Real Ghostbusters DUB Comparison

And we all know that's how ABC loved their Janines.
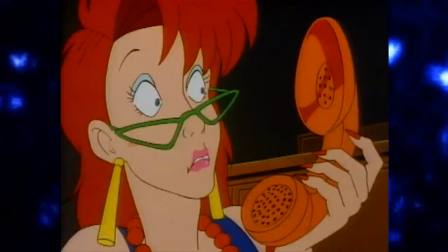4:17 Of course, since this is just a redub,
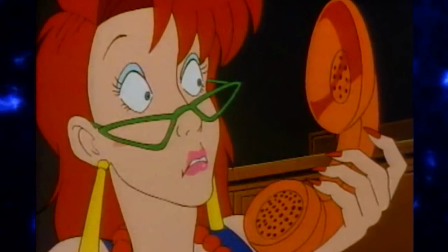4:20 we still have the scary glasses Janine with the Smother You with Sweetness Cast Soucie voice.
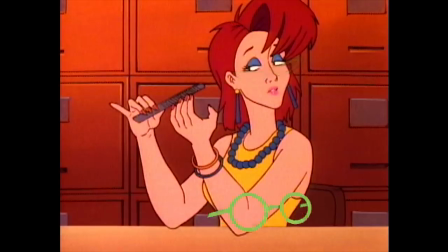4:27 I'm surprised ABC didn't try and slap round glasses over her pointed ones, you know, for consistency. If they had done these edits just a few years later during that time period with all the anime editing, I bet they would have actually tried that.
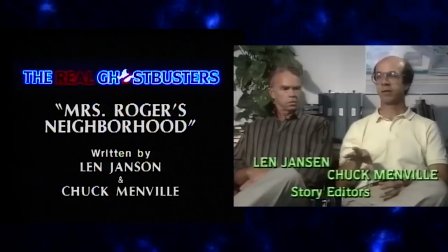4:44 Mrs. Rogers' Neighborhood was an episode written by Len Jansen and Chuck Menville, the duo who were originally tasked with story editing the show until they realized they were expected to story edit not only the 13 episodes for the first season,
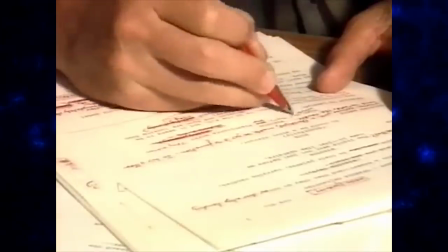4:57 but also 65 episodes for syndication as well. Which led to that rather daunting task being taken on by J. Michael Straczynski instead. Len Jansen and Chuck Menville actually picked up story editing the series post J. Michael Straczynski leaving because the network let Q5 steal the Real Ghostbusters' soul.
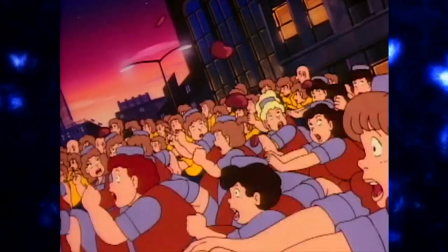5:18 Some of the stuff this writing duo did was a little goofier than the tone the rest of the series normally had while J. Michael Straczynski was story editing,
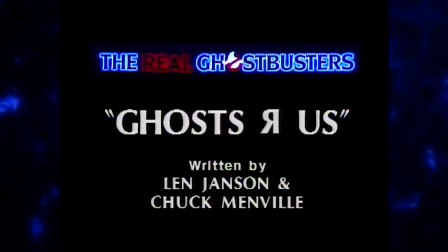5:26 particularly the first episode, Ghosts Are Us.
Oh, yeah, how sweet it is!
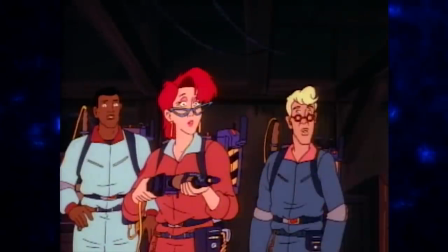5:31 But I do overall enjoy their episodes in the first season,
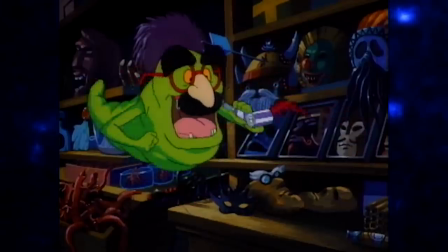5:35 pre-Q5, where their stuff after the interference suffered, just like any of the other writers who worked on both versions of the show. And as Len Jansen stated on the commentary from the Time Life set, he didn't personally like the Q5 changes.
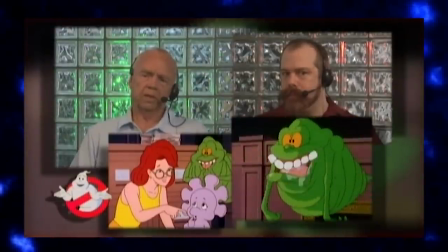5:49 We were pretty much hogtied in a lot of ways by broadcast standards. Well, we saw the new Janine there, and she had kind of softened glasses.
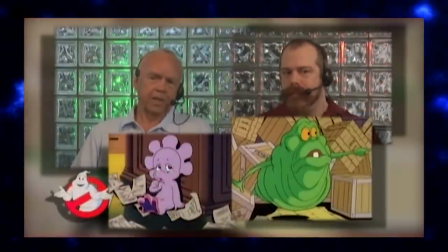5:56 I liked her the other way. It kind of gave her a little edge. She was kind of an edgy Brooklynite, and that's what made her different.
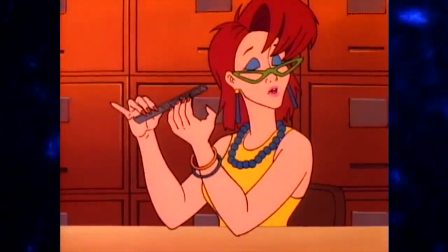6:03 I think Mrs. Rogers' Neighborhood is probably Len Jansen and Chuck Menville's best episode in the series,
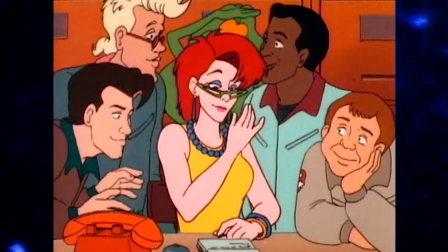6:09 as it is an early episode and it does a good job highlighting the characters' personalities, and it does have some rather creepy moments.
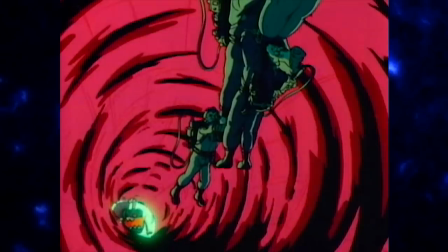6:16 At least as far as the network episodes went, they're able to go much creepier overall on the syndicated ones. Mrs. Rogers' Neighborhood probably would have actually worked better as a pilot for the series than Ghosts Are Us.
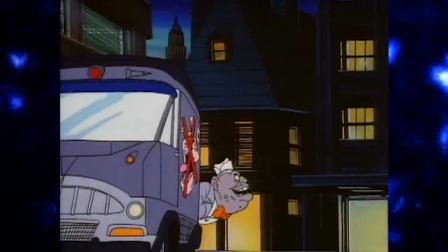6:30 Ghosts R Us was a bit sillier with the Ghost family trying to take over the ghost-busting business,
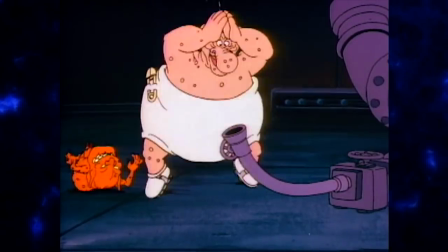6:36 and had a bit more of that wacky cartoon vibe where Mrs. Rogers' Neighborhood hits more of the tone the pre-Q5 series would have.
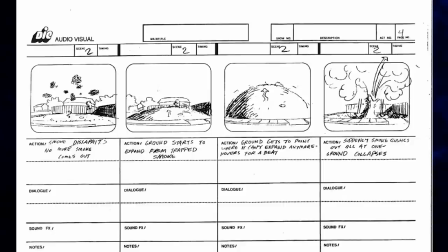6:44 Interestingly, on the storyboards, you can see that we were originally meant to get a more detailed supernatural formation of Mrs. Rogers' house with smoke,
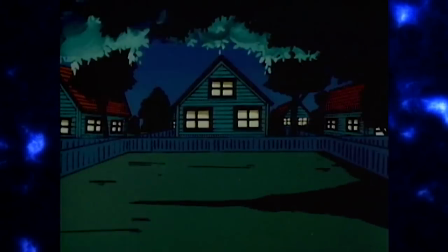6:52 lightning, and the ground rising, where in the actual episode, it just quickly fades out from an empty lot at night to Mrs. Rogers' house in the day,
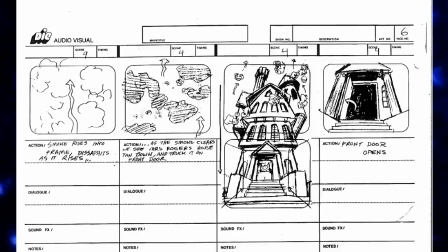7:01 which is a little less clear that it's just appeared here, as it doesn't really look like the same location.
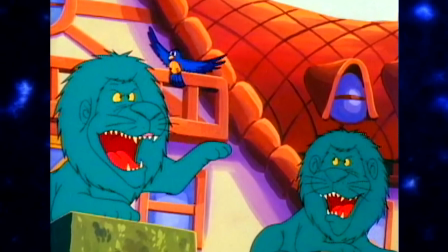7:07 It's funny sometimes, too, the stuff that sticks with you is these ghost hedge lions I recall leaving a strong impression on me back when.
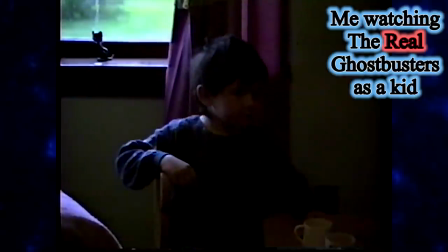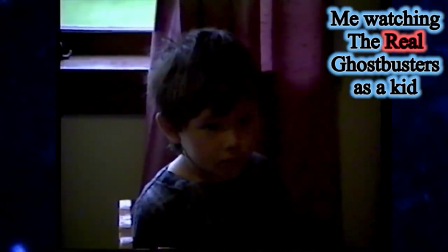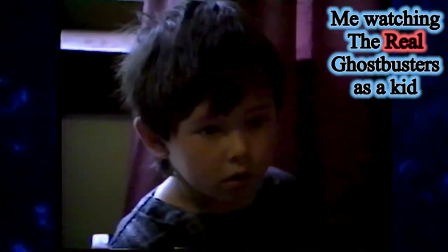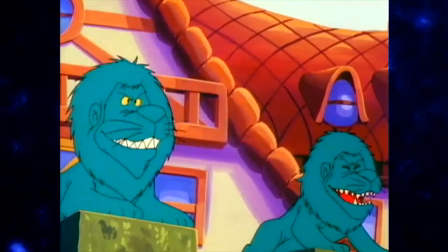7:31 Never really understood why, though, they have much poofier manes when they're animated.
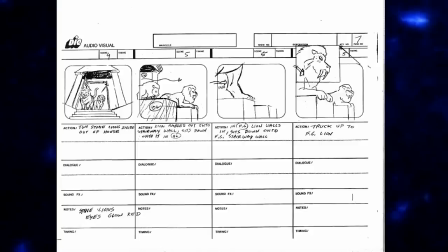7:36 The hedge lions, too, were originally stone lions and gonna stroll out of the house with glowing red eyes,
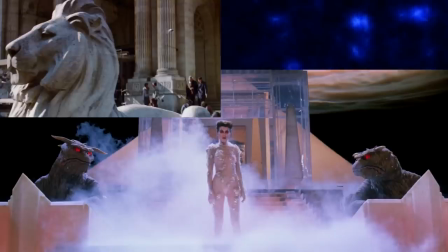7:42 which was clearly directly inspired from the movie and maybe was changed for that reason.
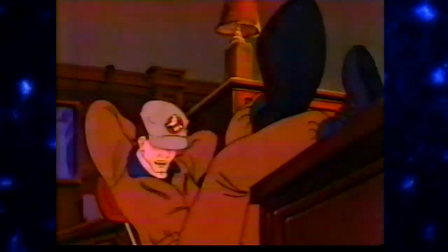7:48 Janine. Yeah, Peter. Janine. Yeah, Peter.
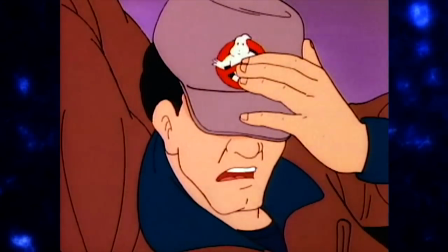7:54 Think you could cool the bubbles and slow that filing to 55? My heart can't take all the excitement.
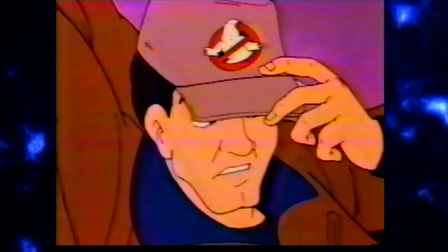8:01 Think you could cool the bubbles and slow that filing to 55? My heart can't take all the excitement.
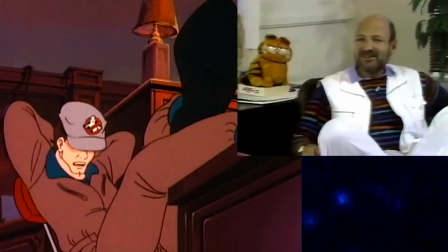8:07 This is another prime example of lines written for Lorenzo Music's take on the character that absolutely do not work coming out of Dave,
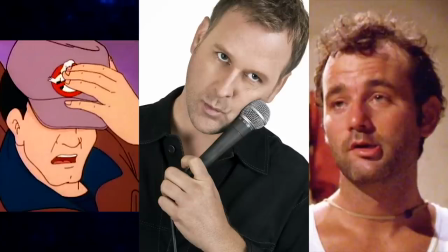8:14 let me turn Bakeman into Bill Murray's character from Caddyshack, Coulier.